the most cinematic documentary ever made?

And so we needed a 12 by frame mounted on top, literally on top of the window, right?
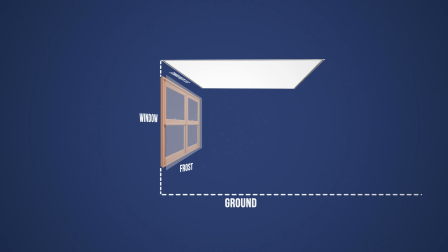And then angle that frame just slightly,
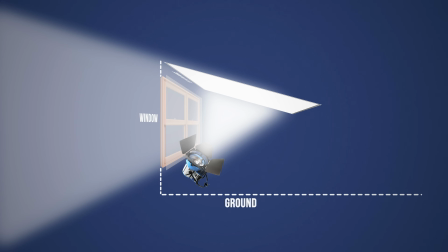so the light that it's bounced off that 12 by ultra bounce could get inside the location.
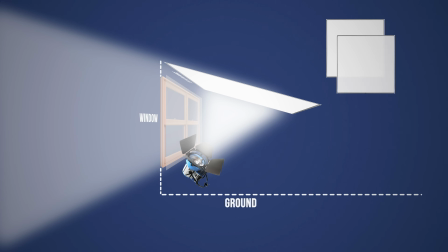Then what we do is that we skirt on all the angles that are still exposed to the exteriors,
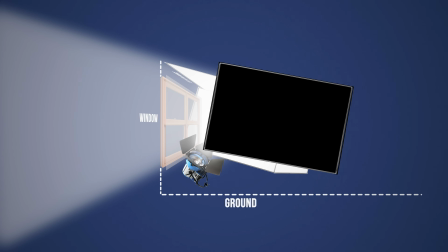and we cover it with other 12 bys rags, ultra bounce rags.
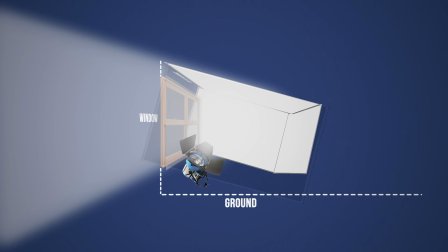And so that creates pretty much a white box in the interior of the tent and a black box on the exterior of the tent.
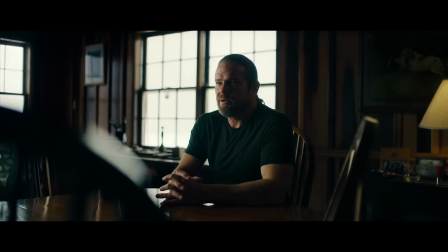The purpose of this is to avoid any kind of lighting from the sun coming direct.
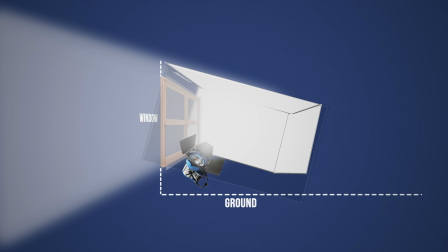And then inside the tent, I usually shine a single source or two different sources depending on how much control I want to have or how much power I want to have from that bounce light. Now with the new aperture system, the 2600, I think I've been using more and more LED and moving away from HMIs, but on Black Hawk Down, due to the availability of stuff, especially in Africa, we shot with 4K powers rather than LED lights. But usually like strong lights being bounced off and coming in soft. In case, a lot of times that you're dealing with issues of power, maybe you don't want to bring a Jenny. And in that case, you might want to go with multiple units inside. I think the reason why ultimately I like to do this kind of lighting quite consistently,
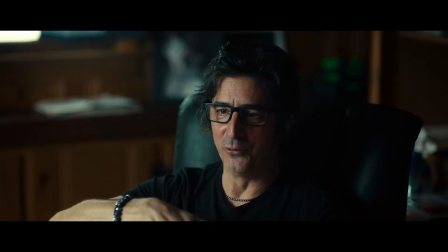it's because of the fall off of the lighting, especially in the location. So you want to have like a continuous smooth fall off,
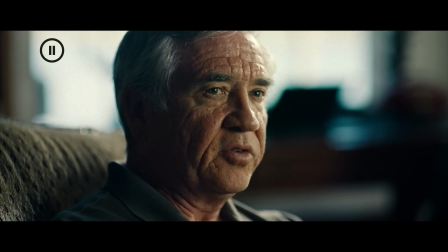especially when you're lighting people, when you're side lighting, especially. You don't want the light to be, to have a contrast ratio that it's just unnatural. That would make the lighting feel sourcey. And I think that defeats kind of the purpose of a naturalistic approach. If the window is in frame, you need to treat the window in a certain way. You possibly don't use the window as your main source, because then you have issues with exposures. That window ends up being a bit too hot. There's been instances where I put branches of trees and stuff to give you the sense that there is stuff behind in that window, and it's not just a lighting source.
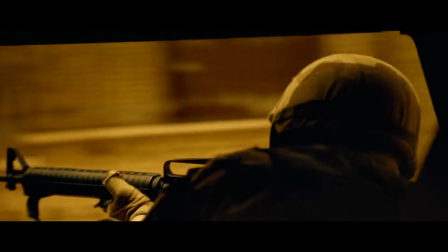Everywhere I looked around me is, people screaming to try and give commands, but I couldn't hear anything.
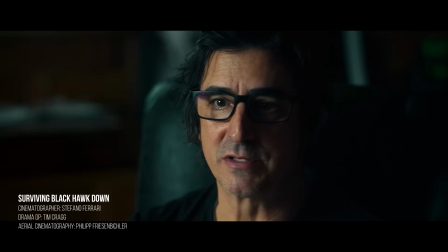It was just gunfire and RPG explosions, one after the other. It was nonstop.
The next point is the locations. They are a character as much as the people are in the interviews.
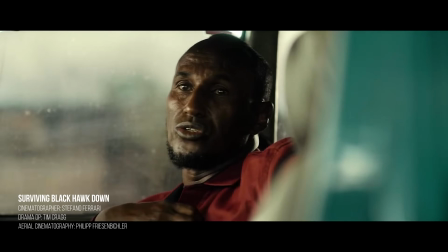There's times like this interview inside this car or from outside of this diner.
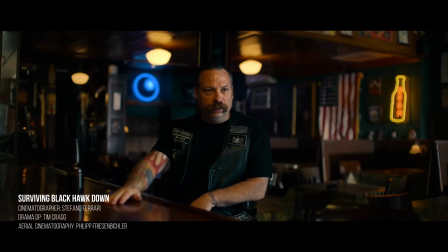Not only is this just high quality cinematography, but it places the characters in environments that are akin to their own lives.
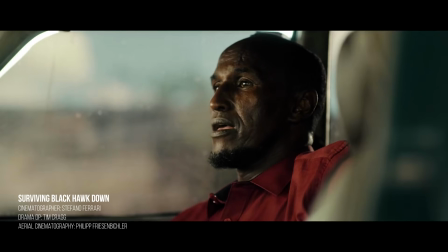You really do feel like you're sitting down with them in their home or in their taxi cab that they drive.
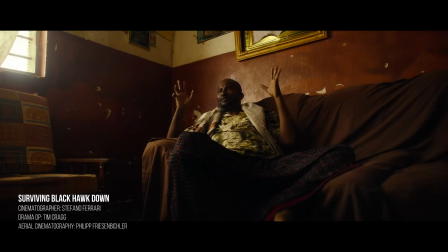These were bold choices, and as Stefano will tell us in the interview, at times they were very challenging, but they did pay off. One thing I wanted to know right away with your work in this film, Stefano, is the locations. How much influence do you have on those locations?
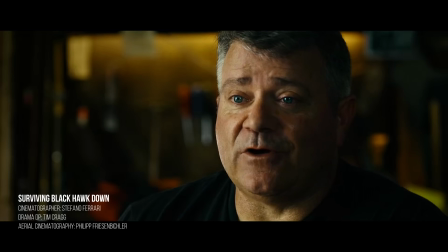Because they always seem to be so in line with someone's home, their dwelling, who they are.
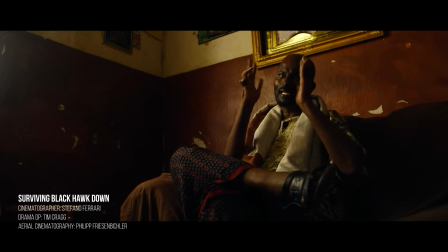Can you talk about that location scouting process?
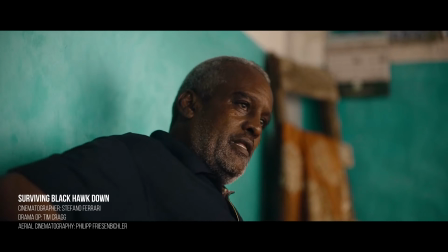Yeah, so I think location scouting is probably the hardest part of this job.
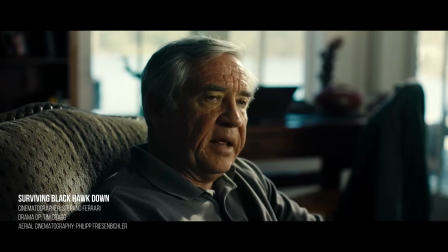At least I find it to be the hardest part, meaning the part that is the most time consuming,
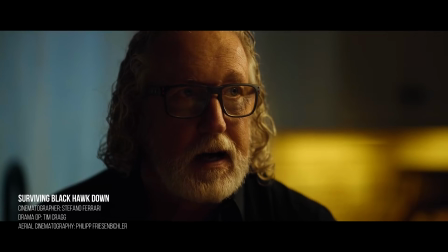the one that you put the most thought, and the one that you question yourself. Does this feel right? It's right for the character?